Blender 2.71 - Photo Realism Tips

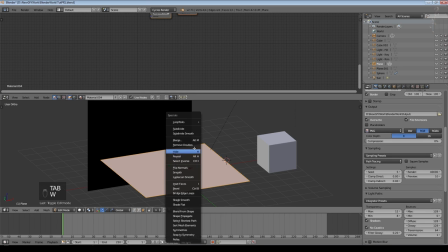And what you can also do, if we subdivided this surface
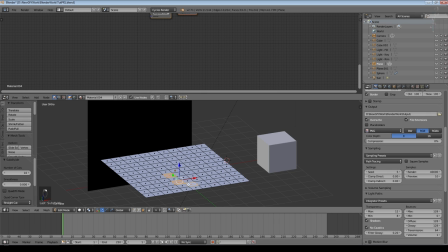multiple times, is then define areas where the particles are denser and where they aren't.
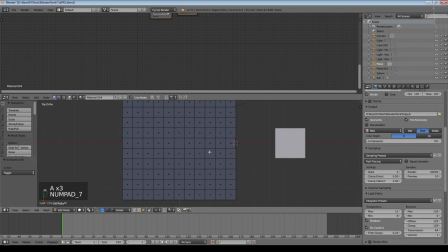Or if you don't want to do it by simply selecting vertices, go to weight paint mode
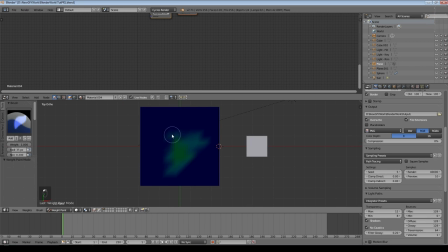and we just do something like that, so that there's some areas where the particles are quite dense. Every time you click again they become more dense. And there's other areas, such as around here, where they're not dense.
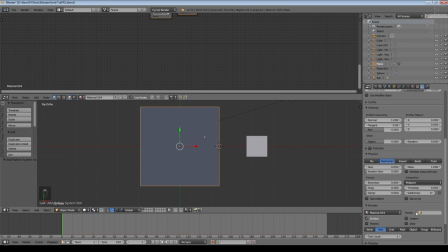Add a particle system, tell it to use, in this case, an object, but you probably create a group of objects. We'll say a cube, 1, 1, turn off physics, come down to vertex group,
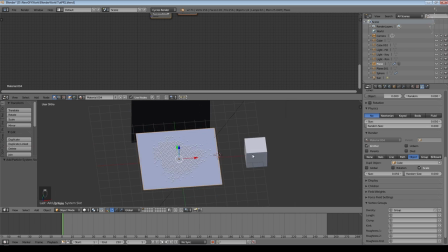and just select group, which is the one we created with the density. Obviously a randomness on the size.
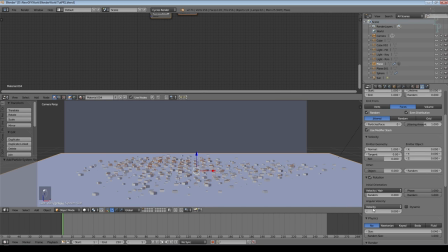We can also add random phase and random rotation, and there we go.
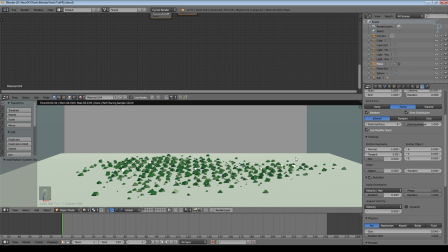And all I've used there is cubes, and obviously if they were further from the camera that would be perfectly adequate.
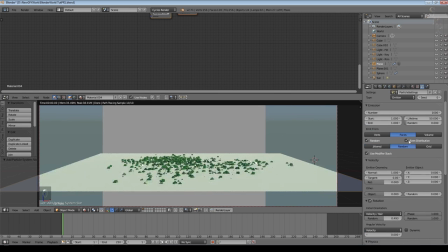And you can then determine how you use that. You can say completely random distribution or not, as you see fit. So that looks quite good for a little pile of dust, dirt, sand, whatever. A little bit about depth of field.
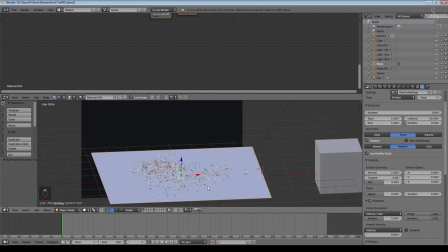Depth of field can make your scene look like it's a miniature or a very large scene.
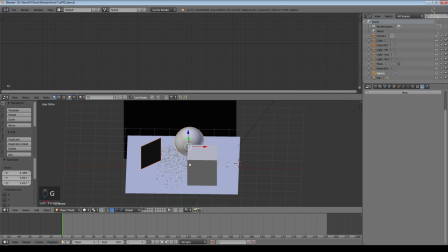So I've brought my other objects back. I'm going to put them back here.
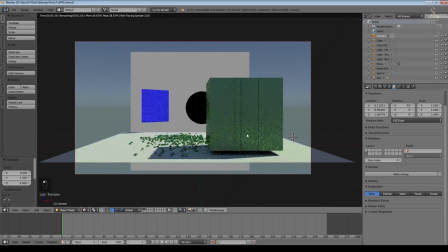I'm going to select my camera, go into rendered mode, and come down to the bottom where it says depth of field.
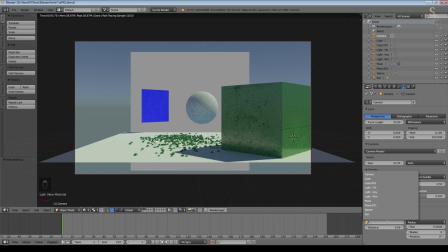Typically I will add an empty so that I can move things around. An empty is an object that doesn't show up, or I will just use one of the objects in the scene. So if we assume that the sphere there is the focus of interest for the scene, just make it a different color so it's more obvious.
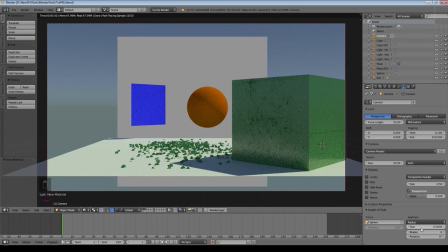If we look over here at aperture, if it's set to zero, that means you've got an infinite focus. Everything's always in focus. As you start to turn this up, anything that is in front of or behind the focal point starts to go out of focus.
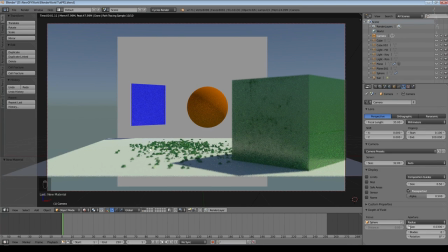And the larger this number, the more out of focus it is. So if I demonstrate, there is a very subtle depth of field here.
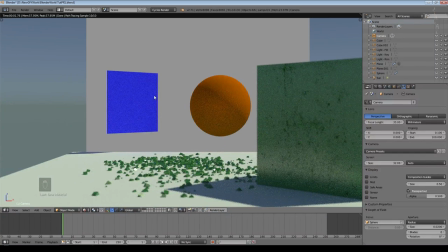So this is out of focus. This is probably out of focus, but not by so much, because it's about the same level as this. And you can see by looking at these particles, they're relatively out of focus here, and they come into focus here and probably soften a little bit as they go further back.
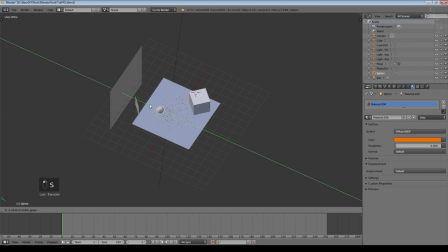We shrink that sphere down and put it somewhere like this, so it's right in mid part of the distance.
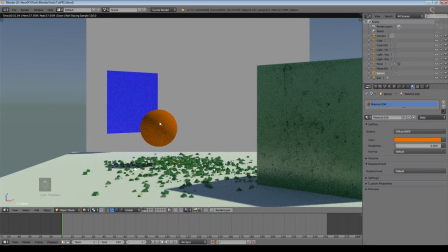And now we render. So the sphere is completely in focus. You can see the particles around here are in focus. These are out of focus. This is slightly out of focus. And then they go out again back here. And as I turn this radius up, that effect becomes more and more extreme.
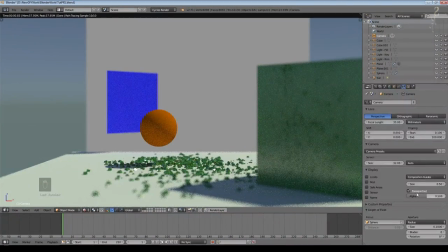So I'm going to set it to 0.1. So now we can really see everything up here is really blurred. Even this blue square is blurred. Everything back here is blurred. The particles towards the back are blurred. And only the particles pretty much underneath or level with the sphere are in focus.
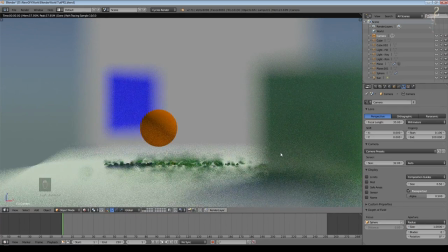And obviously we can go even higher than that. And that reaches a point, now looks just insane, but if I set it to say 0.6, what it looks like to me is that this is a microscope. And we're looking at something that's extremely small, and it's only this object which is in the right focal plane.
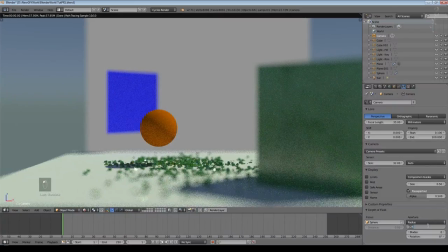So if you want to simulate, if I set this to something a bit more reasonable, say 0.1, so that even 0.1 is still quite a large amount of depth of field. If you want to simulate something that's miniature, use a larger number here.
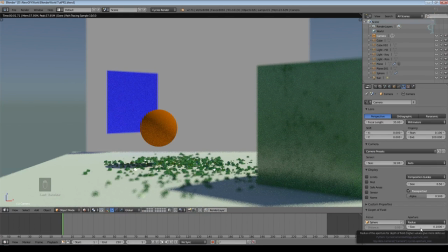Real cameras have a depth of field, of course, unless it's a very bright day, but overuse of depth of field really can make a scene look wrong. But if you want to simulate something that's small, so to me now this looks like it's a fairly small, perhaps a centimeter or two scene, and I'm using a macro camera to take a photograph.
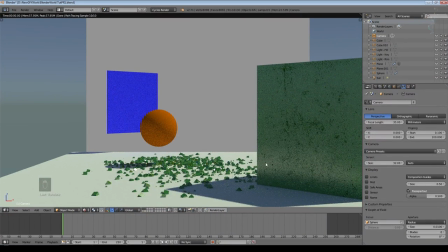If I set this to 0.01, now we've got a very subtle depth of field on there, and the feeling of the scene when you look at it is that it's somewhat larger.
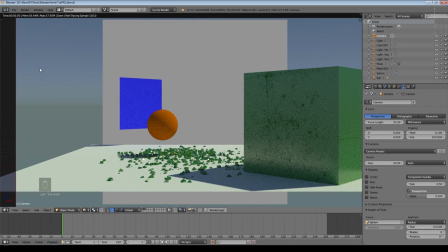And of course, very often you can have things like a tree's branch very close to the camera.